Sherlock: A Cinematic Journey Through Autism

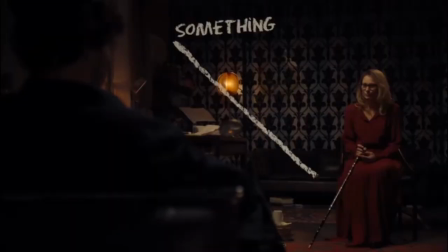The moment where a detective's deductions transforms into a coherent revelation is the snapping point in mystery fiction.
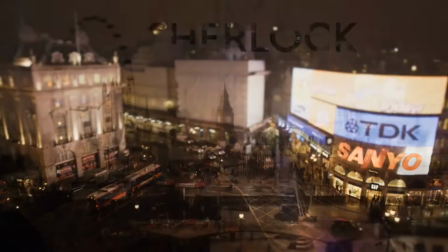No screen production is better at visually reaching these conclusions than BBC's own Sherlock.
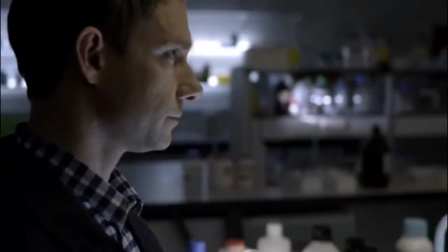Sherlock cinematographers creatively employ cinematic techniques to integrate the symptoms of Sherlock's mental disorder into the diegesis.
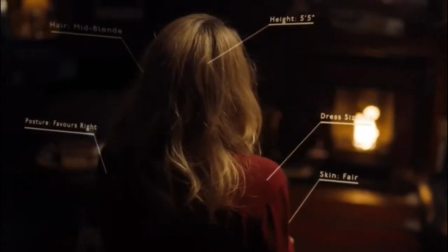From the very first episode, Sherlock's writers have made it clear that Sherlock has his very own personal view of the world.
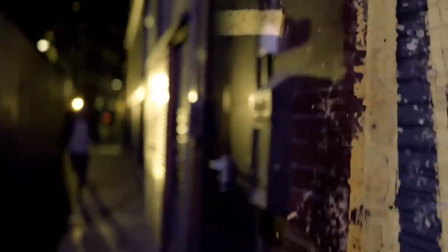One of the show's cinematographers, Neville Kidd, describes the show as being composed of two flexible layers of visuals,
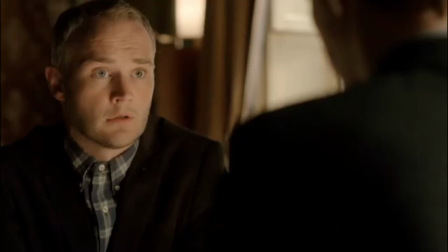one of which replicates the sensory overload that Sherlock experiences as a high functioning sociopath.
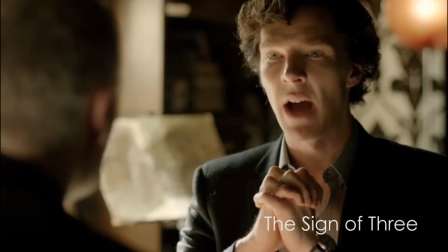You're a bloody psychopath. High functioning sociopath. With your number.
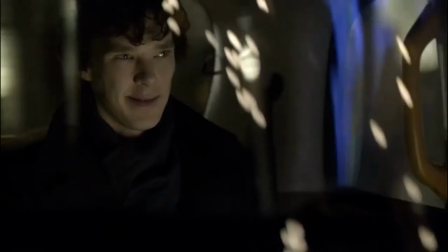Psychologists and fans, however, speculate that Sherlock might be also somewhere on the autism spectrum.
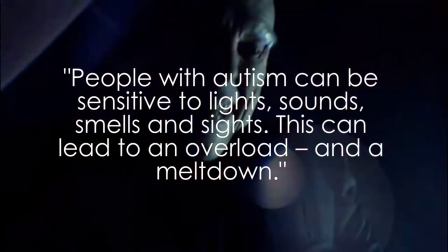Autistic people are often characterised as being overly sensitive to lights, sounds, smells and sights, drowning in a labyrinth of lens flares and colours.
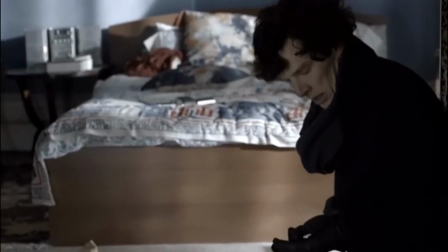In Sherlock's particular case, he absorbs everything at a minuscule level.
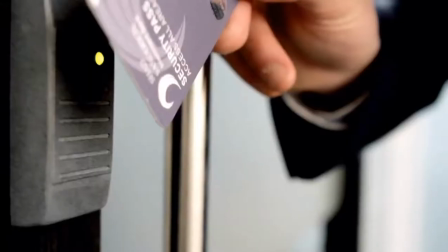His perspective is packed with impossibly fast jump cuts and zooms that pulls the
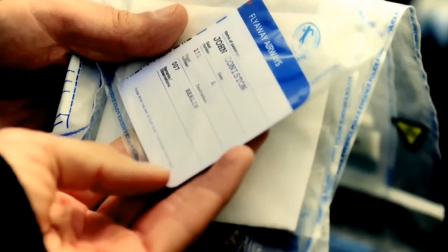audience from one extreme close-up to another in a remarkable display of striking deductions.
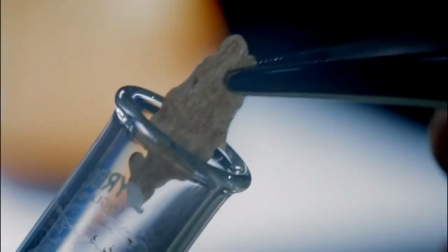This rich cinematography and widespread employment of cinematic ECUs is a feat rarely witnessed within television productions.
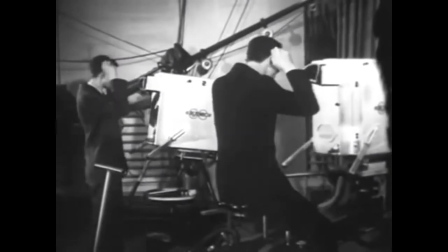Since 1936, the BBC has routinely used multiple camera setups for their live production shows.
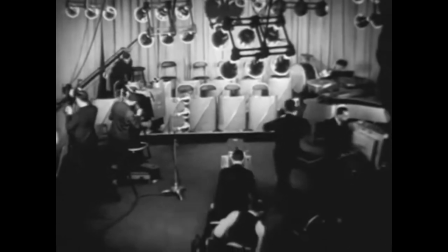This technique was pioneered for the specific purpose of speeding up television production times.
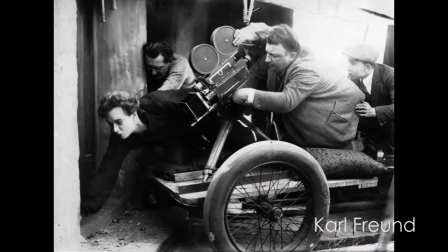In 1951, Desi Arnaz and cinematographer Carl Froond popularized the technique on I Love Lucy.
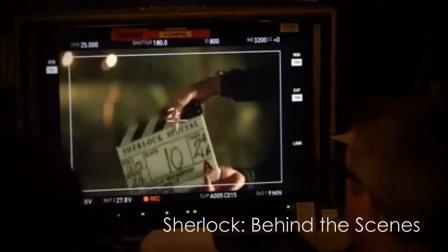Although there has been a recent revival of single-camera format in television,
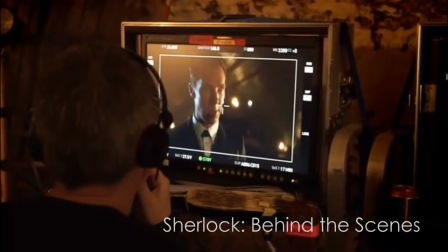the visual style is still categorized as significantly more cinematic than the multicam setup.
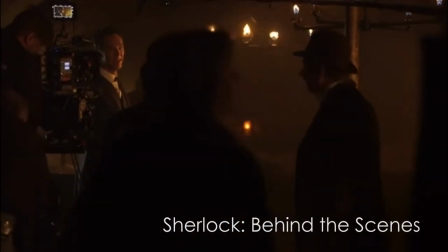This is due to the multicam's drawbacks in camera angle flexibility and coverage, in particular of extreme close-ups.
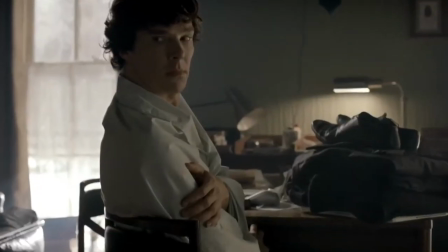As such, Sherlock's extreme framing would look contrived within a typical television show.
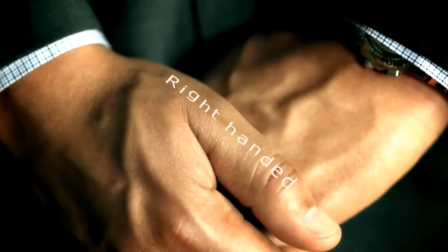However, rather than take away from the storyline, the ECUs add to Sherlock's character.
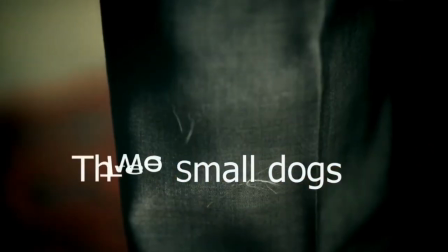Sherlock's single camera format, film size budget and production times allows the show to intimately represent his autistic symptoms and unique perspective.
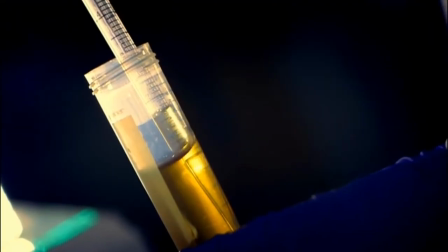The use of intimate ECUs to enhance emotion and cinematic quality has been historically employed by film directors such as Quentin Tarantino,
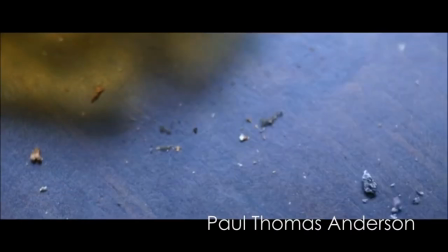David Fincher, Darren Aronofsky and Paul Thomas Anderson. As such the shot is cemented in the film industry as a cinematic device.
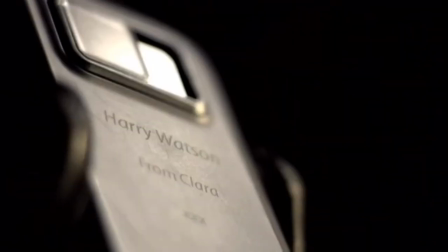In Sherlock, the edges of ECU frames are often blurred with tilt-shift lenses and sometimes enhanced by the post-production techniques,
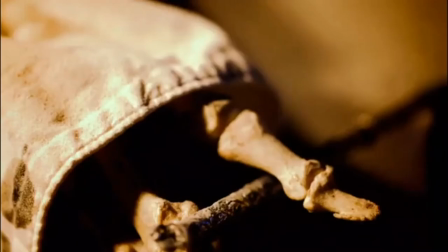more gantics, to create an extreme focus in the middle of still photographs.
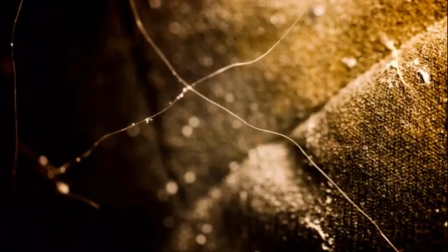This process is used to simulate the shallow depth the field of miniature photography.
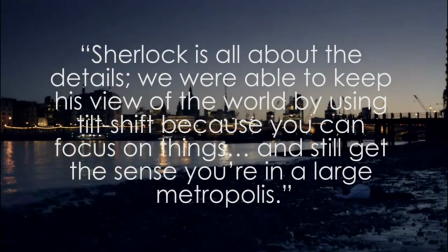Director Paul McGuigan explains that Sherlock is all about the details.
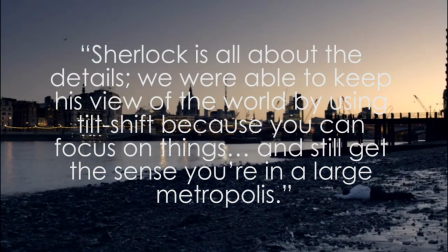They were able to keep his view of the world by using tilt shift because you can focus on things and still get the sense that you're in a large metropolis.
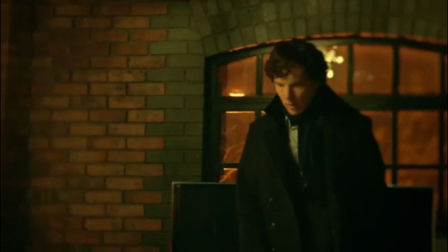In contrast, when Sherlock is drunk, scenes are devoid of ECUs, rather opting for blurry midshots that sway and tilt.
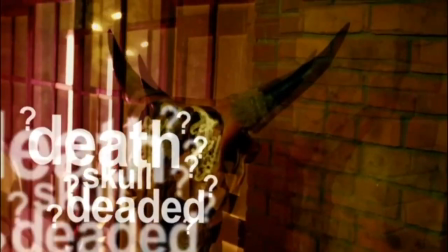His mind process has been slowed and his thoughts numbed, completely opposite to the fast pace sensitivity of autism.
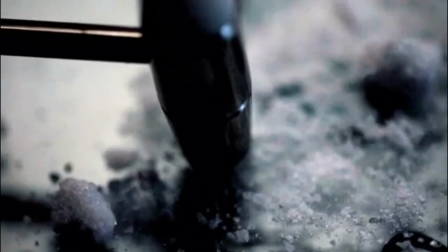In these techniques and elements Sherlock ultimately represents a change in the preconception
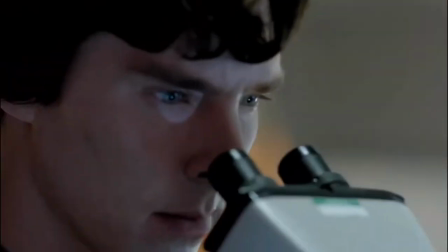that television is a medium for square-box talking rather than spectacle.
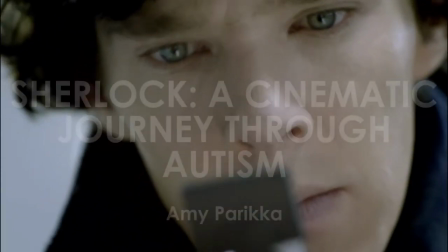The show's cinematic devices are alive and they breathe with Sherlock, television's favourite high-functioning sociopath.